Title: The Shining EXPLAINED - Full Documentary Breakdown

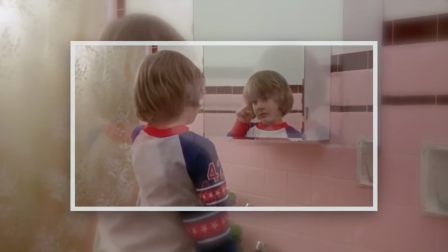[8:12]
We begin to suspect that Danny has been abused, possibly sexually,
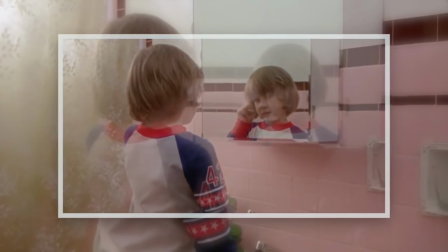[8:16]
as his alternate persona based around trauma-based mind control, named Tony,
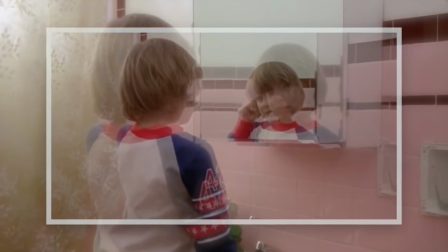[8:23]
lives in Danny's mouth and stomach, we're told.
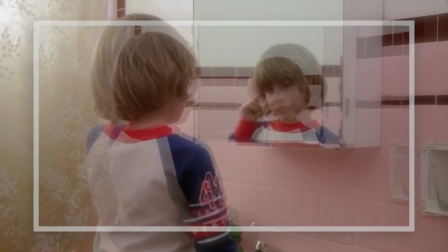[8:26]
In my opinion, the usage of the inverted stars here on Danny's shirt intensify the reality of the demonic.
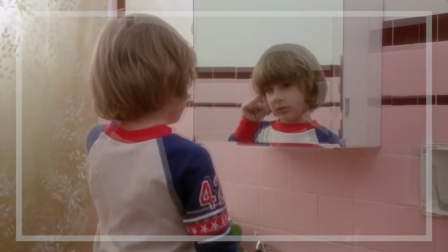[8:34]
It was used intentionally because we later discover that Jack has in fact physically and sexually assaulted Danny
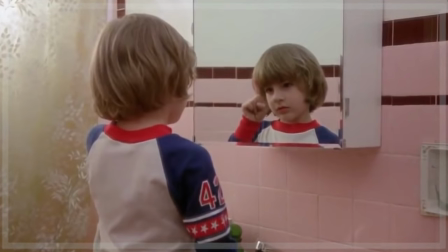[8:41]
resulting in his traumatic break and the mental creation of the multiple Tony. Interestingly, in accounts of indigenous religions and spiritual possessions, there are instances of spirits inhabiting certain areas and regions of the body in just this way.
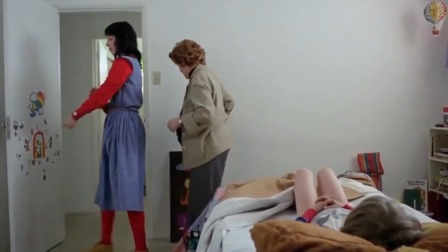[9:00]
Indeed, as film analyst Rob Ager has correctly elucidated, the abuse appears to be generational, and intergenerational conflict shows in this way Freudian oedipal envy, that is, Jack resents Danny, and will occupy much of this story.
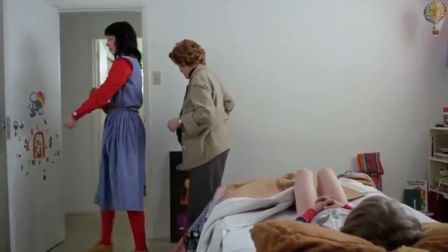[9:16]
Ager is also correct in his insights concerning the cartoon programming that Danny has apparently received as Jack will become the big bad wolf at the end, utilizing the Disney and nursery rhyme mantras during his psychosis. This is also why cartoons and cartoon characters are consistently displayed throughout the film as you see here on the door.
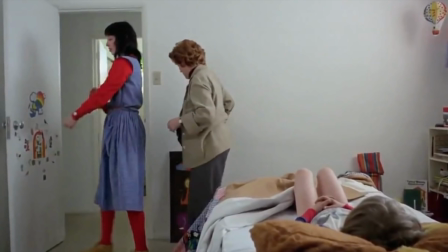[9:36]
Numerous references are made to fairy tales such as Hansel and Gretel, as well as the classical works of mythology in regard to Theseus and the Labyrinth's Minotaur. Fairy tales and mythical references are thus profuse. Ager is also perceptive to connect the old hag in the bathtub, as we see later in the film,
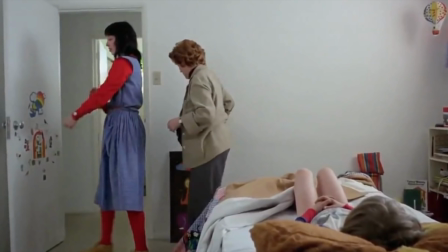[9:55]
to the classic notions of the seductive scenic for the siren who transforms into a hag, causing sailors to then crash upon the rocks to their despair and demise.
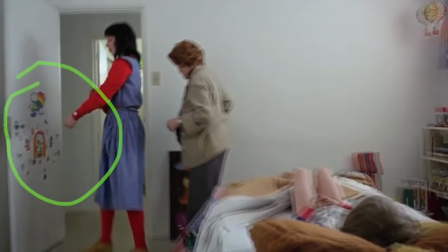[10:07]
This omen will appear and apply to Jack as he progresses down his path of possession.
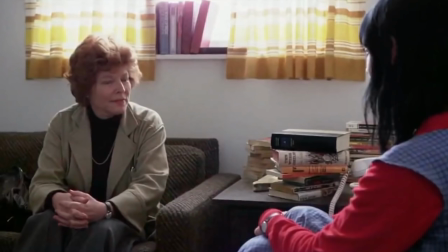[10:14]
Looking over the books visible in Wendy's living room, we can see an interest in witchcraft in the books titled The Magic Circle and Mother Goddess. As the counselor learns that Jack dislocated Danny's shoulder in a drunken rage, we begin to wonder, is it maybe Jack who is the witch?
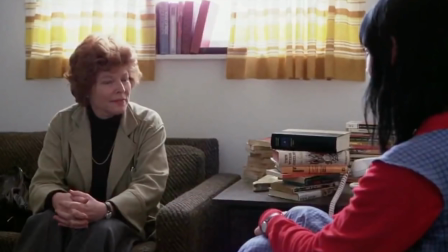[10:34]
Wendy, however, is partly to blame in all this for her naivety and enabling and overlooking the trauma that Jack has caused against Danny and against her better judgment.
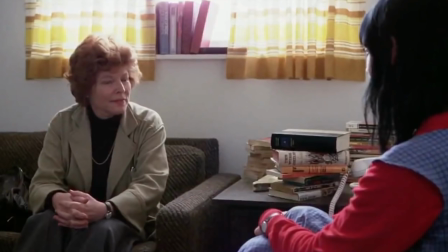[10:48]
She tries to convince herself that Jack has changed and believes in his empty promise. Recall as well that the magic circle appeared in Kubrick's film Eyes Wide Shut that we highlighted in my other documentary video.
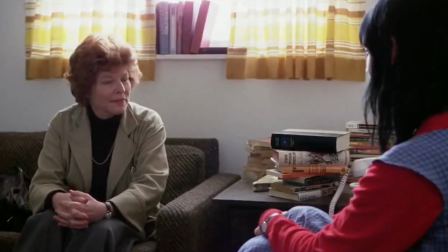[11:04]
It appears that Danny has arranged also, as we saw previously, the cartoon stickers in his room in a kind of magic ritual circle.
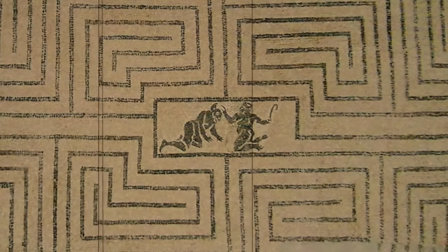[11:13]
Concerning the Minotaur and the film's art direction, critics Walker Taylor and Rook denote, Kubrick often positions Nicholson visually against extremely formal backgrounds.
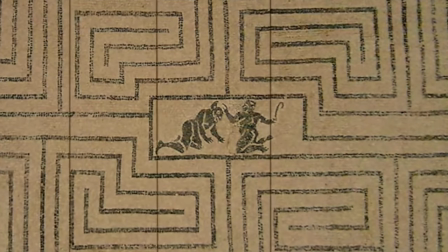[11:24]
One image frames him in the abstract design of a wall tapestry, a Native American motif.
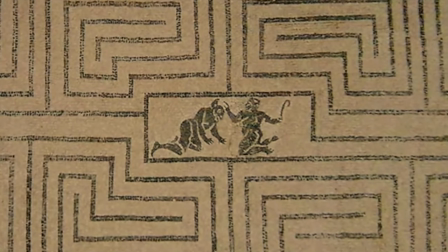[11:30]
It also resembles a printed circuit. It calls to mind the rigor of programmed information.
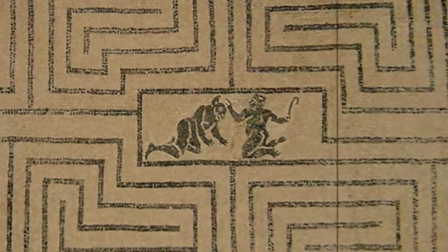[11:36]
No deviation is allowed. In another shot, Torrance looms above a model of a garden maze.
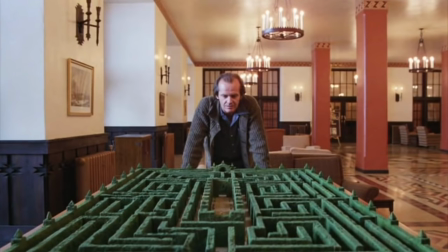[11:43]
This maze clearly alludes to the minotaur myth in which a monster with the head of a bull
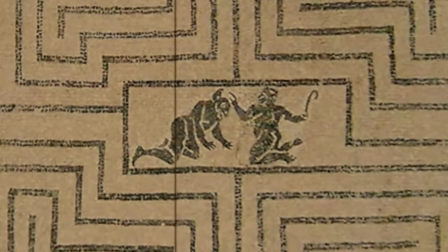[11:48]
in the body of a man was kept in a labyrinth and fed on human flesh, cannibalism,
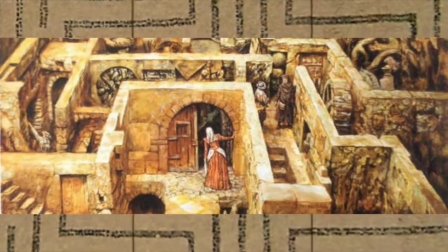[11:54]
until the hero Theseus killed it. It was a legend that had long appealed to Kubrick.
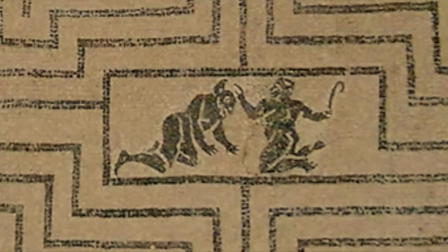[11:59]
The company that made Killers Kiss 25 years ago before was called Minotaur Productions.
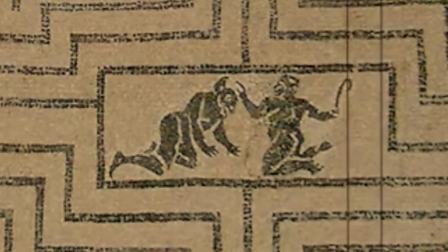[12:06]
In his film, environment is destiny and not its instrument.
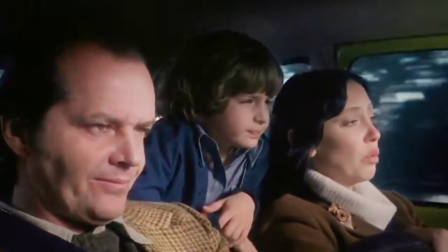[12:12]
As the now evidently dysfunctional family journeys to their nightmare abode, Jack posits a macabre topic for discussion.